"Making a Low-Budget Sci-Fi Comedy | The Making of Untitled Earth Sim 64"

Alright, here we are in Gothenburg and we're gonna shoot our new short film untitled EarthSim 64.
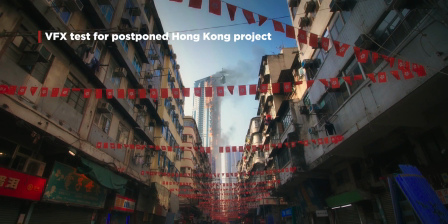(0:20)
It's sort of a standalone prequel to a longer film we were gonna shoot at the beginning of this year in Hong Kong, but then the coronavirus happened and we can't shoot it. It's impossible. So we came up with this film instead. And what is it about? It's about
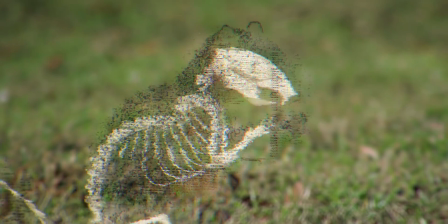(0:37)
a woman named Marie who comes to learn that her universe is an untitled simulation, and we follow her as she deals with existential crisis of that realization.
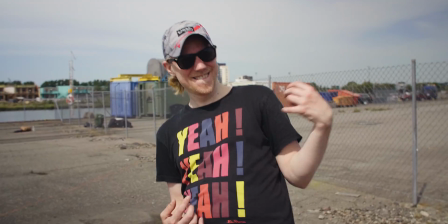(0:45) What?
We shot the film over 2 days, and we started day 1 by shooting in the harbour. So I'm an actress and I'm from the UK, half Icelandic as well. And here I am on a really nice hot sunny day in Gothenburg. Is the hat a part of the costume? It's my personal fashion choice actually, yeah. And it is very good if you just want to get that slightly more blonder feel. Squeeze just the lemon inside the hat, put it on, solid, done.
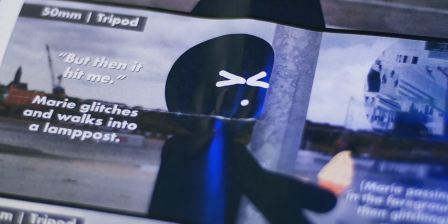(1:12)
Before the shoot even begins, we storyboard the entire film, often using photographs taken at real locations.
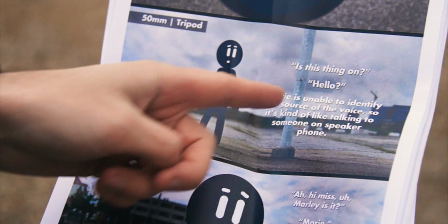(1:18)
We put it all together so that you can read it like a weird comic book almost. And for us it's actually such a helpful document that when we're on set, it replaces the screenplay and the shot list.
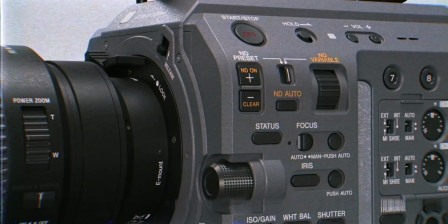(1:27)
Great. We shot the film on a Sony FX9, which isn't a low-budget camera, but we were able to borrow it for free from my old workplace.
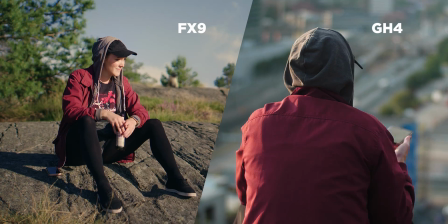(1:34)
If this camera hadn't been available, we would have used my own much cheaper camera, and to be honest, the film wouldn't have looked all that different, and we did in fact film several shots with my GH4. So we've just done quite a bit of the beginning of the film. We've just dropped some ice cream on my head, and I've washed it now with a bottle of water. So yeah, no, it's been good, it's been good. It's been hot, it's been nice. And hopefully I've managed to work on my tan throughout the day.
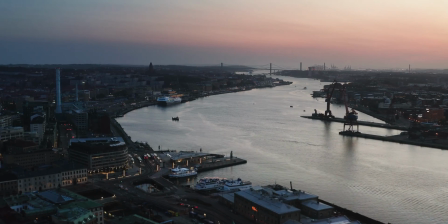(1:59)
Maybe. Moving on from the harbour, we went to the apartment of our teammate Ellen to shoot the ending of the film.
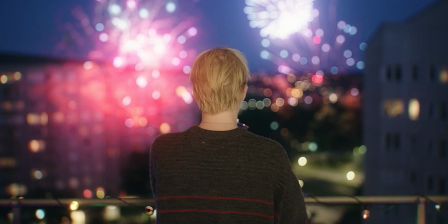(2:05)
We shot it during blue hour because I really wanted that blue colourful sky, and I didn't want the surroundings to be hidden in darkness.
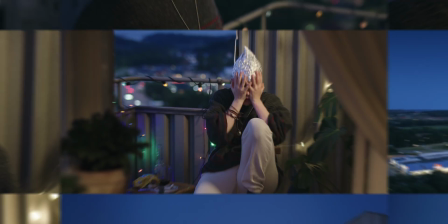(2:11)
But this also meant that we only had about 30 minutes to capture a huge portion of the scene. It would have been almost impossible to shoot the whole scene in that time window, so that is one of the reasons why we had Marie sit down for part of the scene.
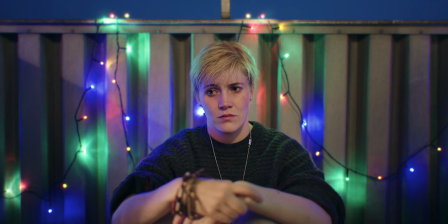(2:23)
We shot that segment last, and I digitally replaced the sky to make it look like it was still blue hour.
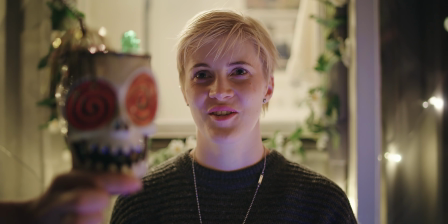(2:30)
Jeez. Fast and the Furious, Gothenburg. Retake.
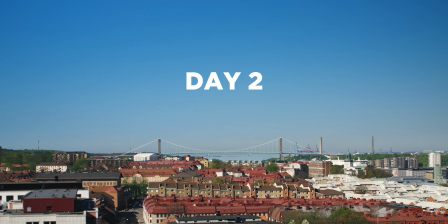(2:36)
all right. Some of us are queer. Line. We started the second day by shooting a quick scene in the city,
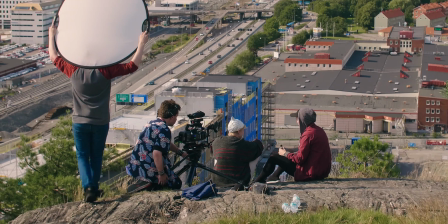(2:48)
and then we trekked up a little mountain to shoot our last remaining scene, for which our supporting actress Aya joined us.
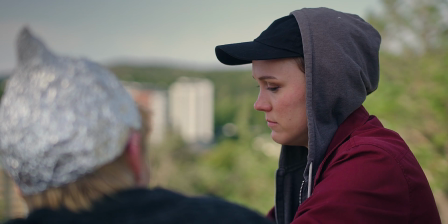(2:53) But it's all a lie! Yeah.
Aya is a wrestler. She could beat me up if she wanted to. Yeah. Do you want to? Maybe in a few takes. Oh god. Yeah, Jonathan wants like a lot of takes, which is challenging, but you know, we want to get a great film, so you know, I think the main thing is just being positive, yeah? Just keeping that positivity going. This.
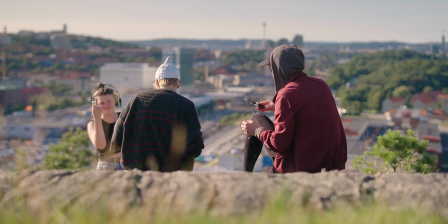(3:22)
But we didn't it. We finished the scene, had a wrap party, and that was it.
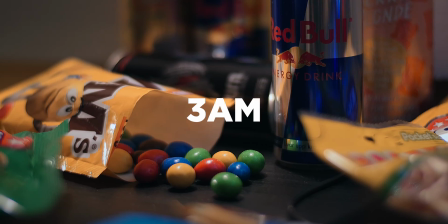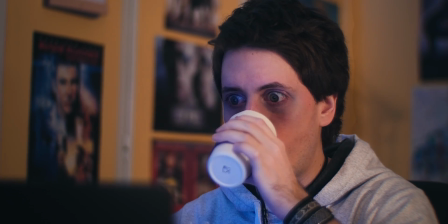So it's been a few months since the shoot, and here we are at the post-production facilities of the film, which is a state-of-the-art room, my bedroom. I thought it'd be fun to give a glimpse into some of the post-production work that went into the film. So let me introduce you to the crew.
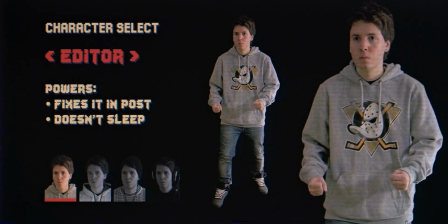(4:04)
It's just me. Normally you would have at least a few different people involved, from your editor to your visual effects department, your colorist, your sound designer.
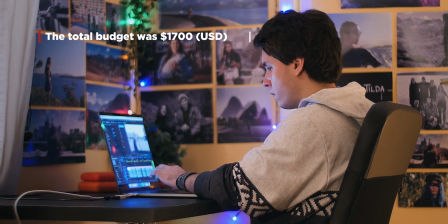(4:13)
But one of the key reasons we were able to make the film on a fairly small budget was that I filled in those roles on my own and finished the film on my laptop. I think it's a good example of how accessible filmmaking has become,
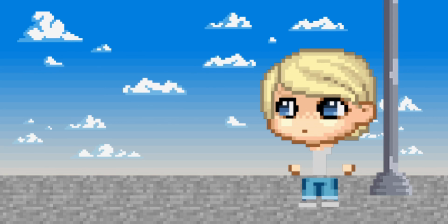(4:24)
that even if you can't afford a big crew or a post-production house to work on your film, there's still so much that you can do on your own. When I start editing, basically the first thing I do is I have a small breakdown.
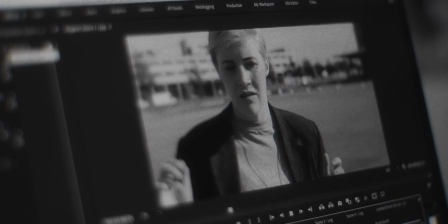(4:37)
This happens after every shoot because I feel like I did a terrible job. I think about all the shots we weren't able to get.
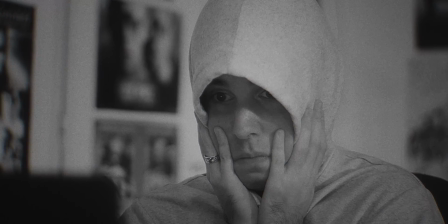(4:43)
I realize that my favorite take is out of focus and that some of the sound is unusable. But I think that the biggest problem is that all I can think about is the amazing film that I saw in my head rather than the film that we got. And I have to remind myself that the film that we got is so much better because it's real. When you start working, you realize that maybe you didn't need all those shots that you didn't get.
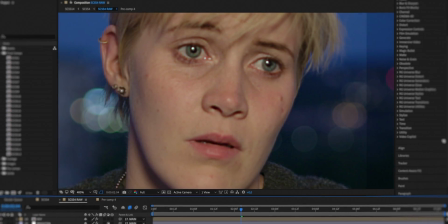(5:03)
And if you do, there's always pickups. You can sharpen the blurry shot in post, and you can record ADR to fix the bad sound. You slowly start fixing and improving things, and eventually you forget what you were so worried about.
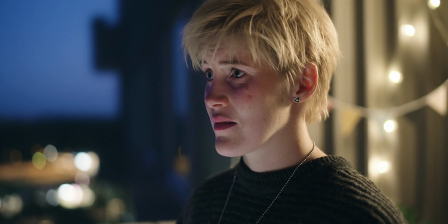(5:13) You're weird, huh?
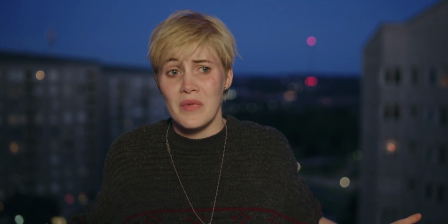(5:15)
One of the challenges with this film was that there are these long dialogue scenes where one of the characters is just a voice, so it's a bit hard covering it in an interesting way.
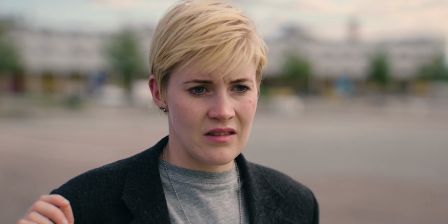(5:23)
The first scene in particular is essentially just footage of a person standing still in a parking lot.
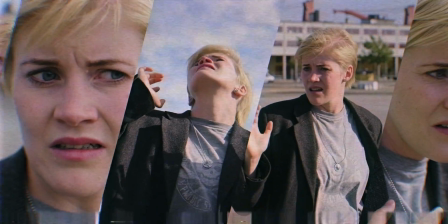(5:30)
I tried getting a lot of different angles and stuff, but a lot of it ended up not working for different reasons, so the footage I had left was a little bit boring. I also had some problems with the continuity because, as opposed to a normal scene where you can cut away to a different character, I was always cutting back to the same person, so if anything didn't match, it was very obvious.
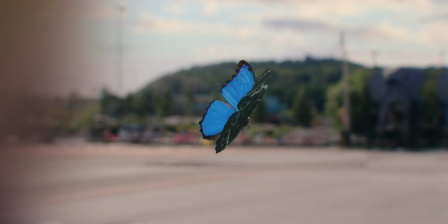(5:47)
This thing with the butterfly was actually completely invented in post in order to solve these problems.
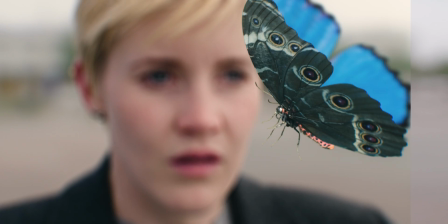(5:52)
It allowed me to cut away to something as well as just making the scene more interesting. Karen isn't really looking at anything here.
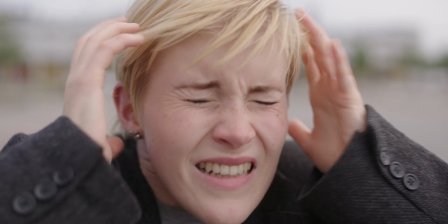(5:58)
This is actually the very beginning of a shot where she is anticipating the cue for the loud megaphone noise.
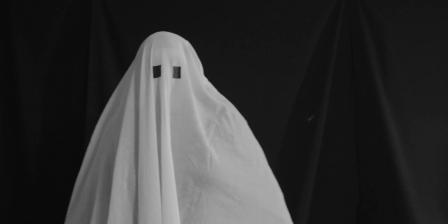(6:03)
The ghost was another thing that we came up with in post. It was always written in the screenplay that the researcher would pretend to be a ghost, but we never actually saw it.
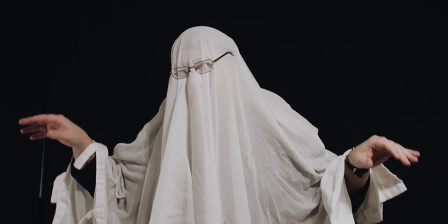(6:10)
And I think seeing that crappy ghost makes it a much better moment. One last example of how things evolve in post is this scene with the friend.
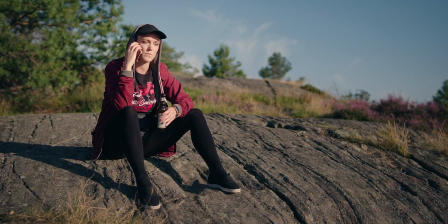(6:19)
The way we initially shot it, it was supposed to end on this shot. She picks up the phone and she goes, Hi, can I have all the psychiatric hospitals, please? but in the edit it became clear that it wasn't very funny and it just wasn't a very strong end to the scene. So I explained to Aya that I messed up,
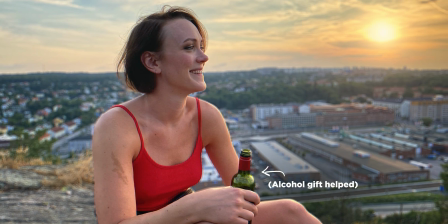(6:35)
and she was kind enough to go back with me to the mountain so that we could grab another shot and end it on a funnier joke. Call psychiatric hospital.
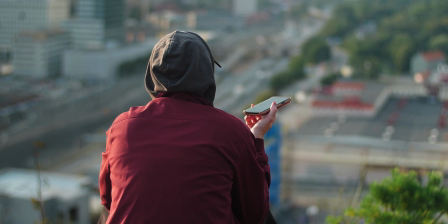(6:43) Calling Birdface Bradley.
This is all just to say that it's not about being perfect straight away, you just need to be open to improving bit by bit.
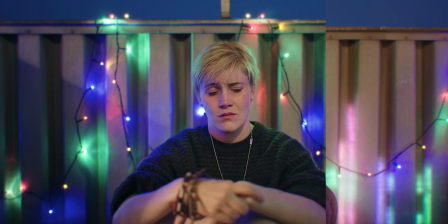(6:55)
There's quite a lot of visual effect shots in the film, some obvious and some maybe not as obvious.
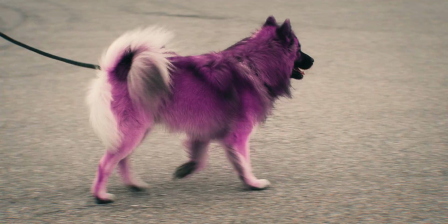(7:00)
The film consists of 73 shots total, and 67 of those are visual effects shots.
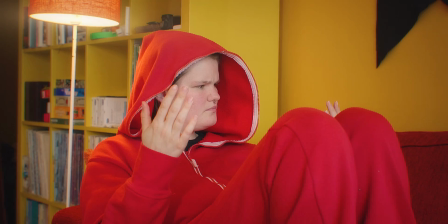(7:05)
The most obvious effects are the different glitches, and we did a few tests before the shoot to get an idea what they would look like.
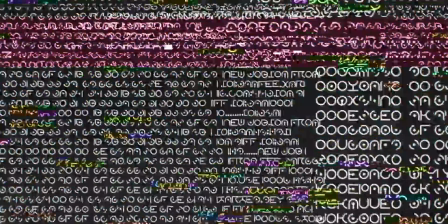(7:12)
The backbone of the glitch effects is this weird looking layer that I created. It has a bunch of alien symbols that are meant to be the code of the simulation.
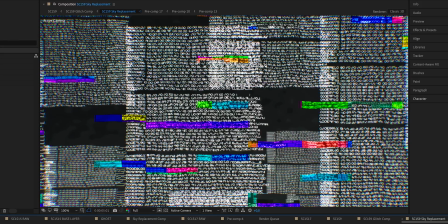(7:20)
You basically take your footage and you filter that glitch layer through an empty background plate.
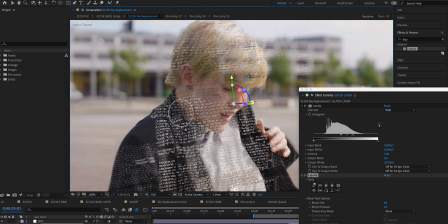(7:24)
This looks kinda flat and boring though, so I do a lot of manual work frame by frame to make it look more three-dimensional and dynamic.
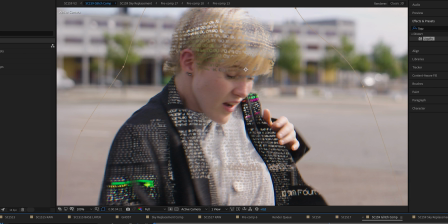(7:30)
Finally, I add some camera shake and details such as motion blur and chromatic aberration to make the effect feel more organic.
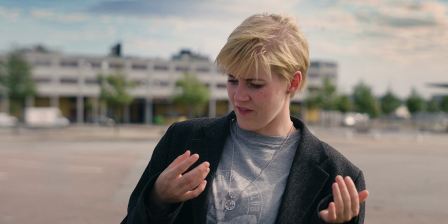(7:37) What the fuck?
I thought it'd be fun to show some of the less obvious effects as well, like this lamppost for example is a visual effect.
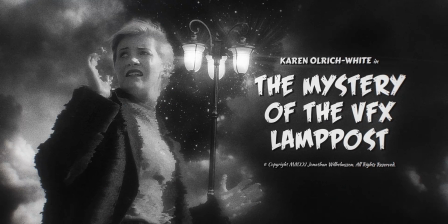(7:47) Why in God's name is that?
Well, it starts with the location scout.
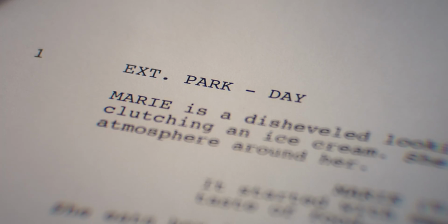(7:53)
In the screenplay, I had just written that the scene takes place in a park, but I knew I wanted to shoot somewhere a bit more interesting.
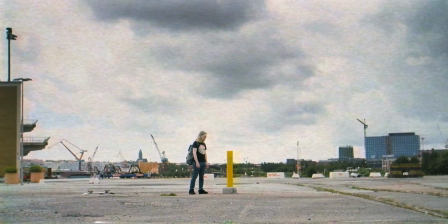(7:58)
I happened to be in this abandoned parking lot one day and I saw a remnant of a lamppost.
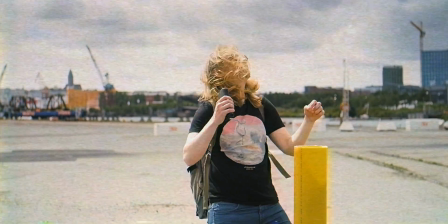(8:03)
If you're gonna have someone walk into a lamppost, it's so much funnier if it's the only lamppost around. And this is one of many scenarios where a bit of visual effects knowledge is quite helpful, because even though the location didn't have exactly what we needed, a lamppost, I knew that I could quite easily create that,
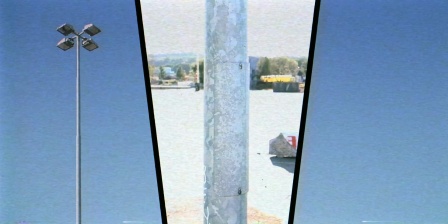(8:18)
so we didn't need to compromise and shoot somewhere less interesting. We grabbed some stills of a lamppost nearby, matched the lighting, and comped it in.
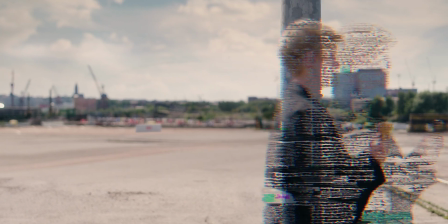(8:25)
The only exception is this shot where Karen walks into the post.